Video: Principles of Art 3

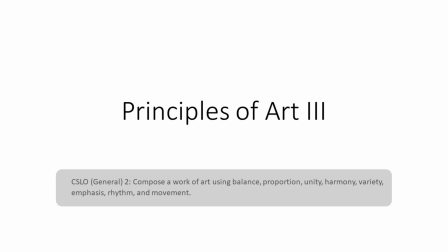0s
In time-based media such as motion pictures, a specific emotion or narrative can be achieved through composition with a number of different techniques. Closely related to proportion, the golden ratio is often used to achieve a well-balanced composition.
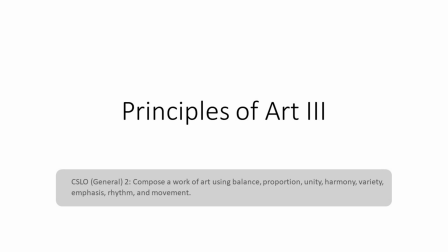16s
It is widely used even today in motion pictures, especially in its simplified version, the rule of thirds.
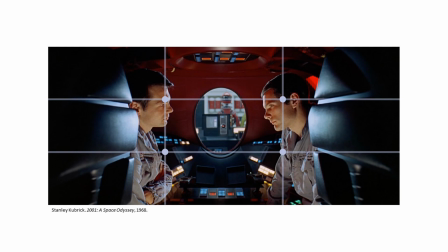22s
The goal of the rule of thirds is to stop the subject and areas of interest, such as the horizon, from bisecting the image. This can be achieved by placing subjects near the lines that divide the image into 3 equal columns and rows, ideally near one of 4 intersections of those lines.
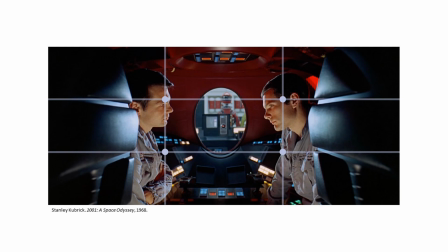40s
This frame from 2001: A Space Odyssey, 1968, is a good example of the use of the golden triangle in a movie. It is also a great example of a flawlessly symmetric composition. Shapes on the right side perfectly offset those on the left side of the image.
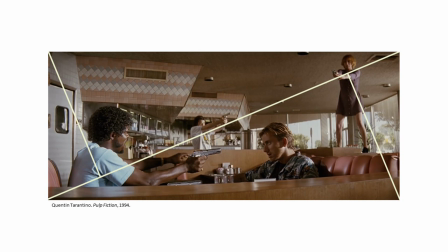59s
The golden triangle uses an imaginary diagonal from corner to corner and then lines from the other 2 corners at right angles, creating 2 identical triangles with focal points at the intersections of those 3 lines.
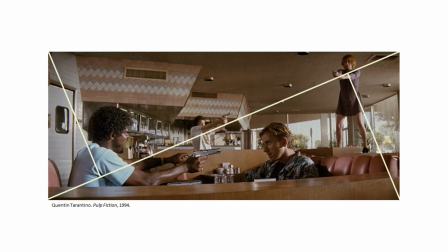73s
This will draw the viewer's attention to any object that is positioned at any of those focal points. This frame from Quentin Tarantino's Pulp Fiction, 1994, shows the rule of thirds at play, with 2 characters right at the intersection points, while a 3rd character is positioned in the center diagonal.
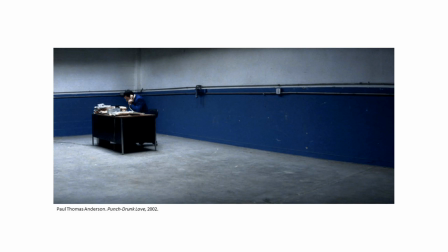92s
Movie directors use the rule of space, a derivative of the rule of thirds, when they want to apply the illusion of open space in front of a character. The widely used shot reverse technique implements it too, in order to achieve balanced and comfortable dialogue scenes.
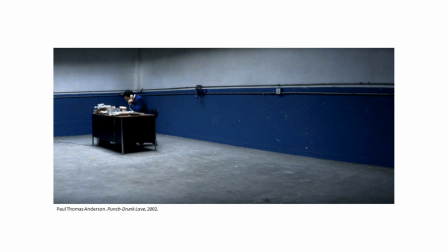109s
In filmography, this is called lead room, nose room, or looking space. In short, lead room is done by leaving ample screen space where a character is looking at. And what if the opposite were to happen? What if a character was looking out of frame with ample room behind his back?
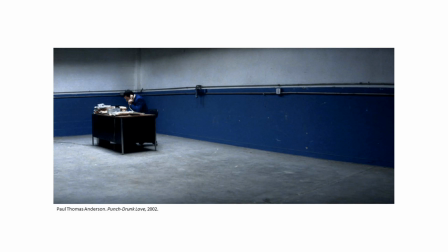126s
This is called short-sighting and creates a sense of isolation, the idea that the character has nowhere to run. In this frame from Punch Drunk Love, 2002, Paul Thomas Anderson uses short-sighting, creating imbalance and visual tension.
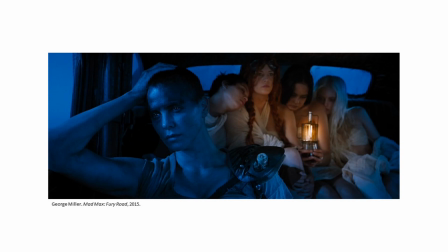142s
One way to give emphasis to a certain element is to put everything else out of focus, also called limiting focus. This means that everything in your picture will be blurred except the element or elements you want to emphasize. One advantage of using this technique is that it helps the viewer understand what is the subject.
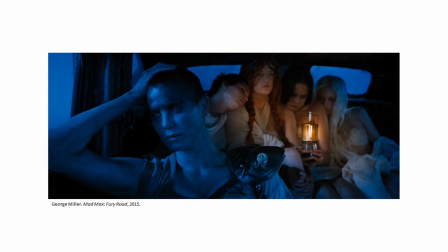161s
Another way to give emphasis is to incorporate contrast either through light and shadow or color. In this frame from George Miller's Mad Max Fury Road, 2015, we can see the use of complementary colors blue and orange. In color theory, complementary colors create contrast when juxtaposed in the same composition.
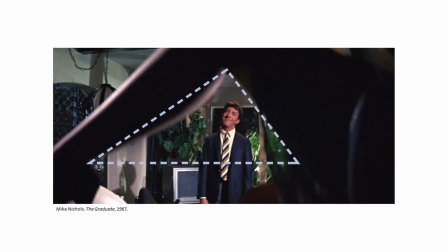182s
Another technique that can create interesting compositions is the frame within a frame. Movie directors can make their pictures more visually compelling by showing viewers what they wish for them to look at in unusual and creative ways.
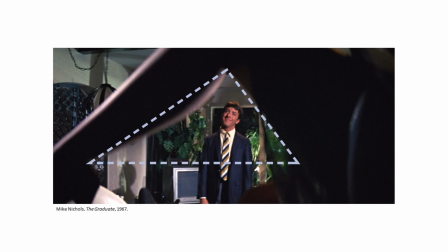195s
The frame within a frame in this famous movie by Mike Nichols titled The Graduate, 1967, is a good example of that.
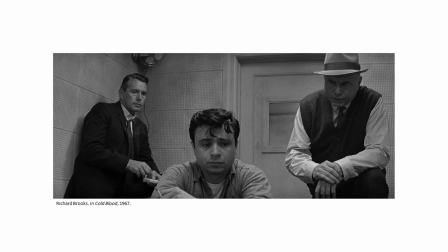205s
Shape blocking is another effective way to give emphasis to certain elements, as well as to create converging eye lines. Triangles are often used to illustrate strength and power dynamics, suggesting a hierarchy, such as in this frame from In Cold Blood, 1967, by Richard Brooks.
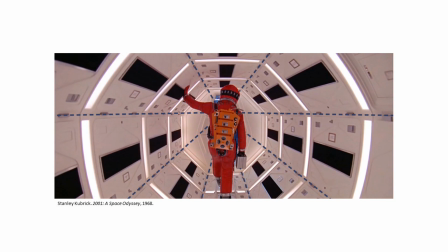224s
Leading lines, on the other hand, are used to draw the eyes of the viewer to a point of interest. Horizontal lines mean strength, whereas vertical lines usually suggest calm, and circular lines can be used to close or open paths for the viewer's eyes.
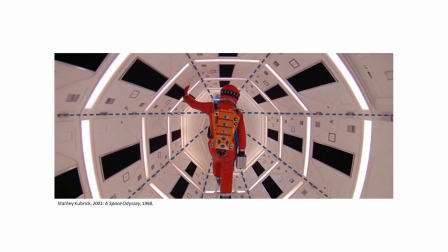240s
Diagonal lines are often considered more interesting than vertical or horizontal lines. If used correctly, diagonals can express movement or imbalance in a picture.